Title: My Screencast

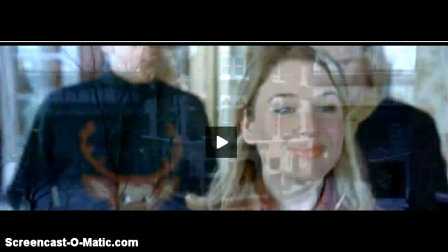(0:00)
I'm Shannon and I'm going to be doing an analysis on cinematography in the film Bridget Jones Diary.
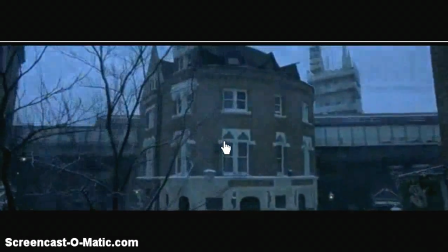(0:07) I suddenly realised that unless something changed soon, I was going to live a life where my major relationship was with a bottle of wine.
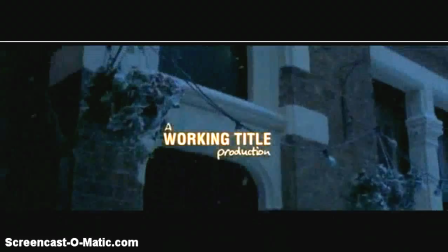(0:15)
I'm just going to turn it down. Here we can see kind of like an establishing shot, showing where Bridget lives,
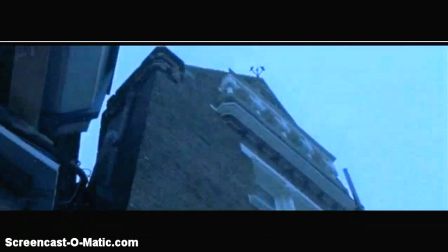(0:21)
more showing like kind of her area and that she lives in a suburban area. and we're panning up to kind of show Bridget in her home.
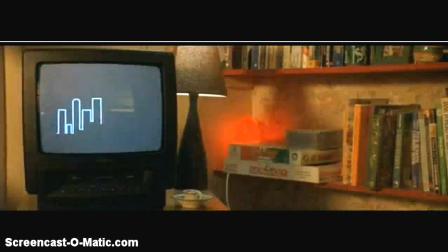(0:29)
As you can see, all her furs have been used really well here. As we can see, there's a lot of space left.
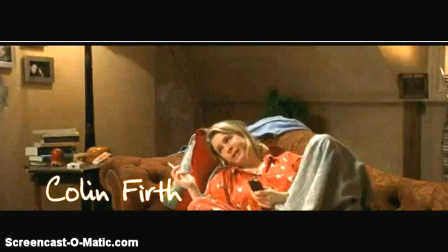(0:34)
This makes Bridget kind of seem alone.
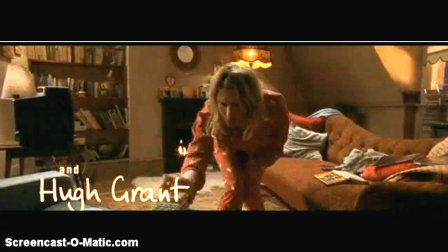(0:38)
We've got kind of like long duration shots to show how Bridget pretty much, her time's not changing.
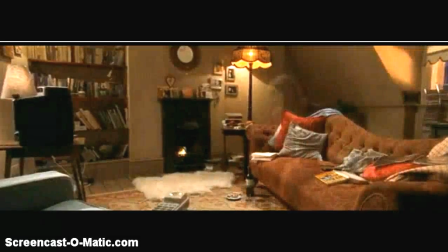(0:44)
She's doing the same thing over and over again. Here we've got another crossfade again.
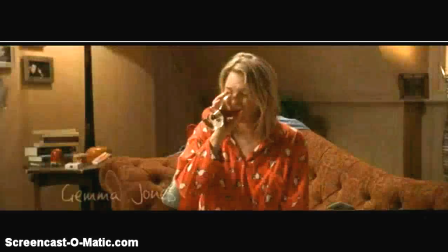(0:49)
And here we've got kind of, I'm going to call it a mid shot. of her just sitting there drinking wine and the audience are starting to feel empathy for her.
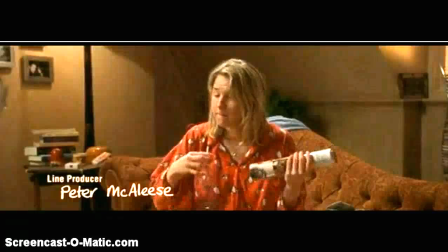(1:02)
As you can see the credits have begun now which are integrated behind the action and Bridget now starts to sing with the song.
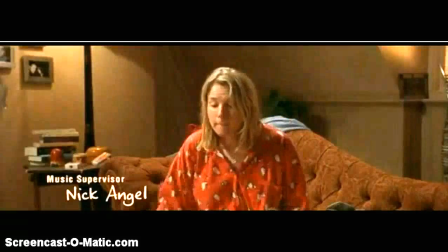(1:09)
I'm just going to turn it up a bit.
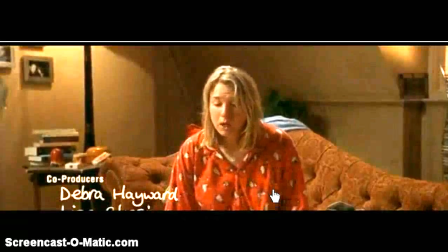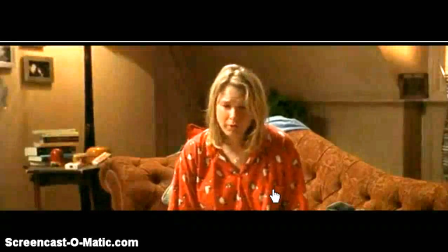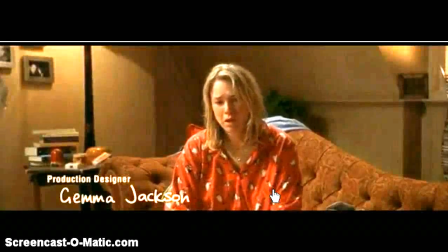(1:24)
Here we've got kind of, it's kind of tracked in in a way but we can also call it a close-up or
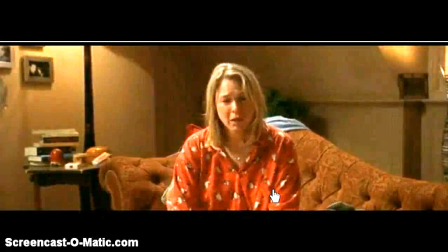(1:31)
maybe a mid-shot again which is to show Bridget's facial expressions and kind of her body language.
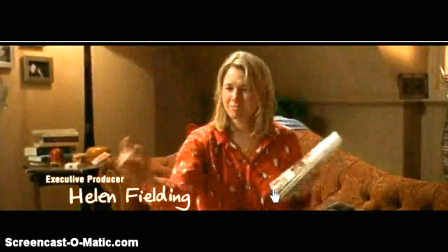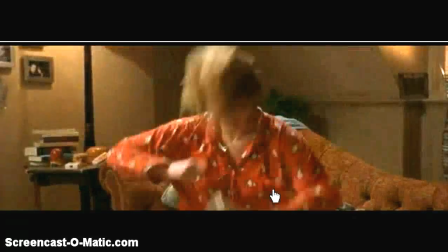(1:45)
Here she takes up kind of the whole of the frame and here again we can see the amount of
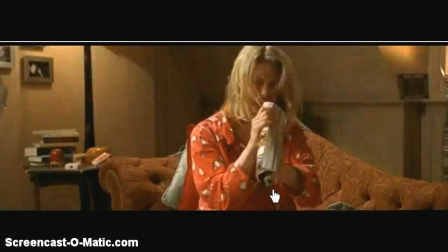(1:51)
space that the director has left on purpose to show how she is alive which reinforces the song.
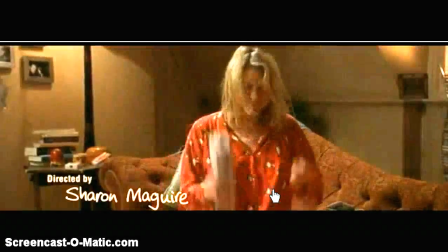(1:59)
But as you can see that space is left for a reason as the text credits have been placed there and as she's going
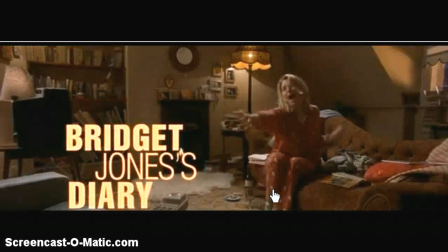(2:04)
to kick and the whole title is just going to end up there which has been perfectly fitted.